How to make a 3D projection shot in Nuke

This really represents a really bad screen, you know, and it's really good for you to always watch everything on a really bad screen, because most people have bad screens. And then on the other side, I have a black and white, and black and white images really help you to see the luminance values of images. Then on the other hand, on this side here, I have a proper monitor. So this is a Technicolor approved and calibrated monitor.
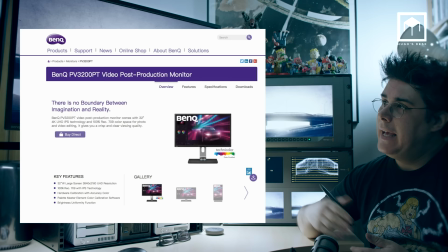270s
It has hardware calibration.
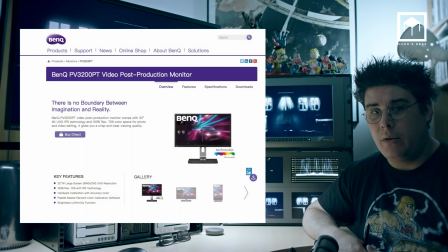272s
This is the BenQ PV3200PT, and it's a video production monitor.
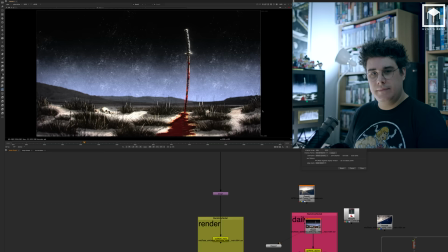279s
I really recommend you because it's much better than these monitors for you to really do accurate color correction. Without further ado, let's get on with the disconstruction. We're going to disconstruct a shot, which is my favorite shot on this trailer. It's called the Katana shot. That's the name we gave the shot, of course, because we didn't really have a number for it.
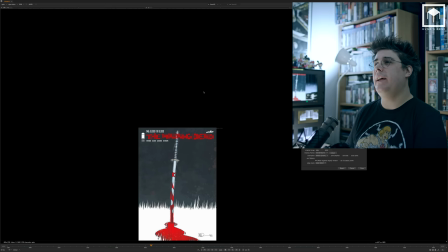299s
It's one of my favorite shots because it is heavily inspired by an actual cover from The Walking Dead,
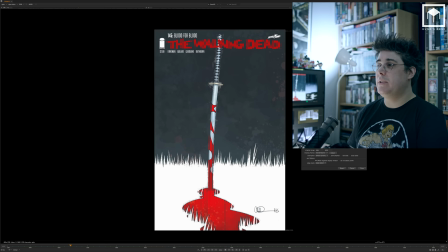306s
which is this cover that you can see here, which is issue 145, called Blood for Blood. And this was highly, really the biggest inspiration we had to create this actual shot.
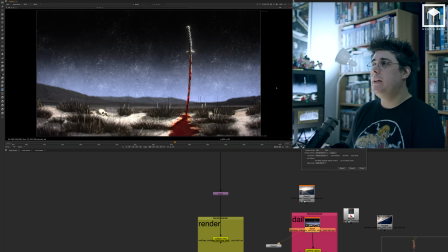319s
Actually, all the shots on the trailer are heavily inspired by the comic books, of course, because that's what the game March the War is about, really. Now, the cool thing about this shot is that this shot is a nice shot to to
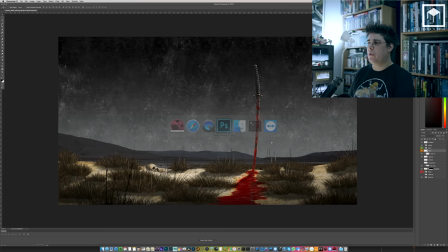332s
disconstruct because it's a projection system using a Photoshop layer. And without further ado, I want to show you the actual Photoshop matte painting. This is the Photoshop matte painting, the original matte painting that was created.
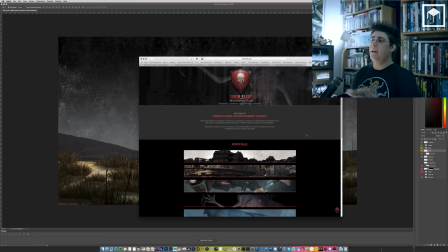345s
This matte painting was created by one of our artists at Fire Dot Smoke. If you guys want to check out his work, his name is Robin Florey,
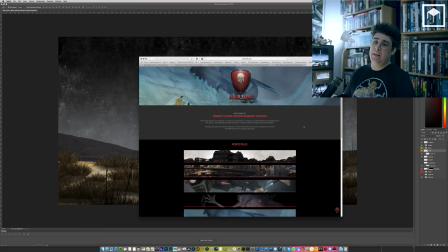353s
and he's an amazing concept artist and matte painter and you should really check out on at
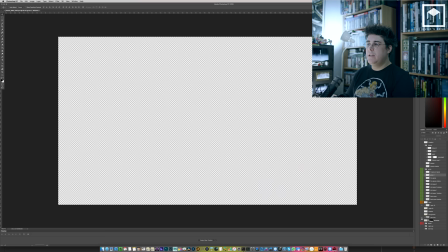358s
flory-inc.com really check out his work he has a really nice portfolio for you to guys to check just so you guys
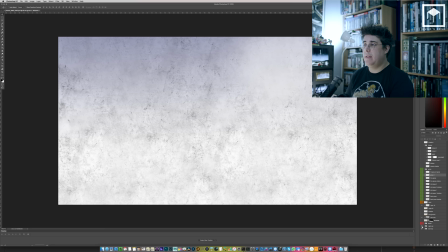366s
have an idea of how this was done basically it started with a back plate with some scratches it then went
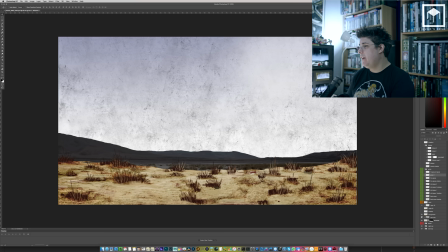373s
into an actual photo of a desert from there we then went into having some floors with some grass,
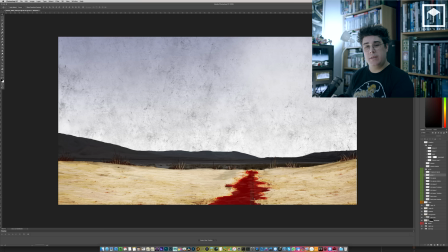381s
more grass. Of course, we had the puddle of blood, which had the reflection of the blade. We then went in to have a skull.
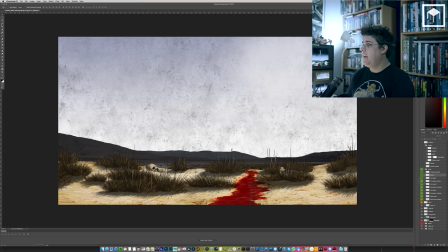390s
We then had some shadows, some bushes, some more grass, all of it to give this sense of a desert feeling.
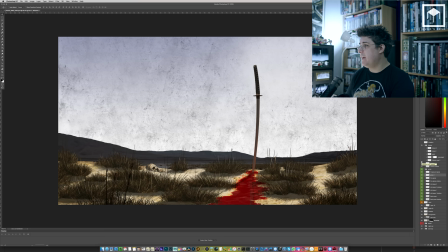398s
We then had, of course, the actual shadow of the katana. We had the katana itself as a CG asset from Maya. we then of course had the katana with some scratches and some reflections some paintwork some blood and then a top gradient on the top of everything now at
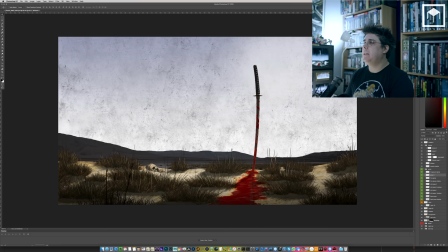415s
the very end this of course was the original matte painting that was created then
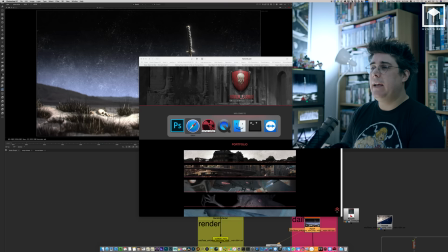420s
this matte painting of course from photoshop went into nuke
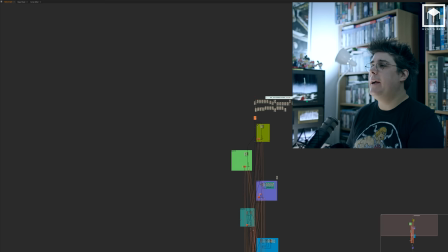424s
inside of nuke so the script as you can see is not very very very very big
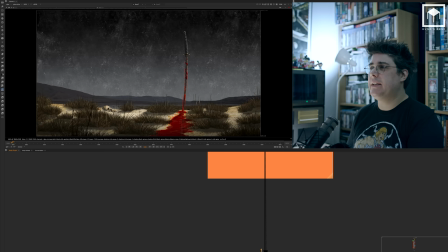429s
it's quite simple script and the matte painting of course came in as a
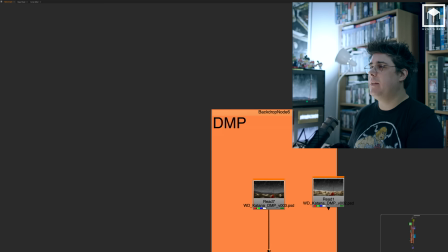434s
psd file as you know in nuke you can open up all the psd
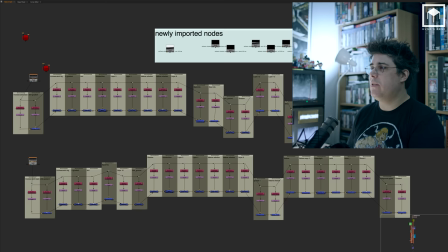439s
files with breakout layers that's what i'm doing up here i have them all in breakout layers and basically just breaks out all the layers that you would have
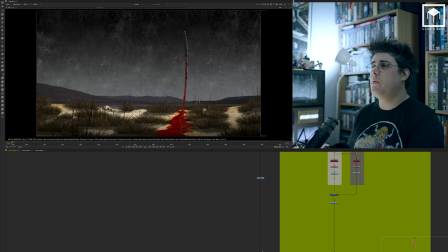447s
from the matte painting so this was all of course a projection system so we basically started with having the matte painting and then from there
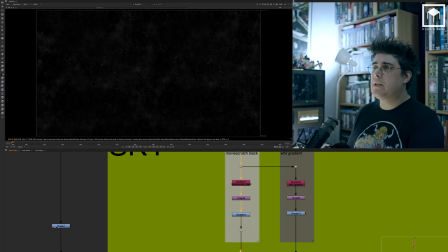456s
we started using the sky then i used the shuffle to bring out the scratches.
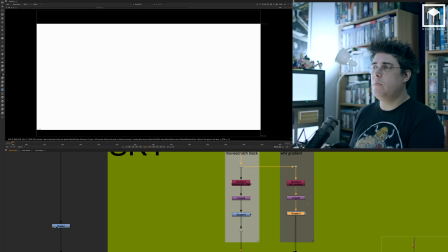462s
With the scratches, I did a bit of color correction on the scratches because it was a bit too bright. We also had a white gradient.
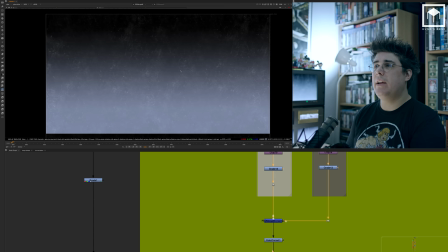468s
This white gradient was also color corrected. These then get merged to provide you with this sky that you can see here,
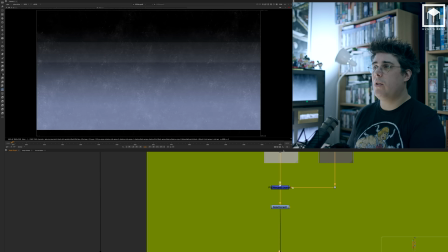476s
which is nothing more than a gradient with the scratches. Then we did a bit of color correction to it to make it a bit more punchy.
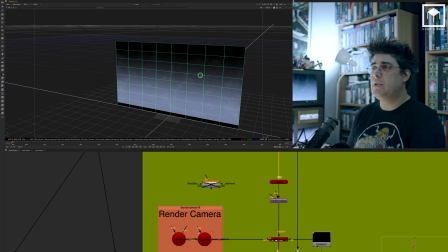484s
And then that went into a 3D card. Now, inside the 3D system of Nuke, it became just a simple card.
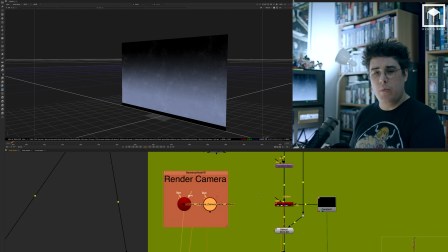492s
From there, we had a render camera that we animated.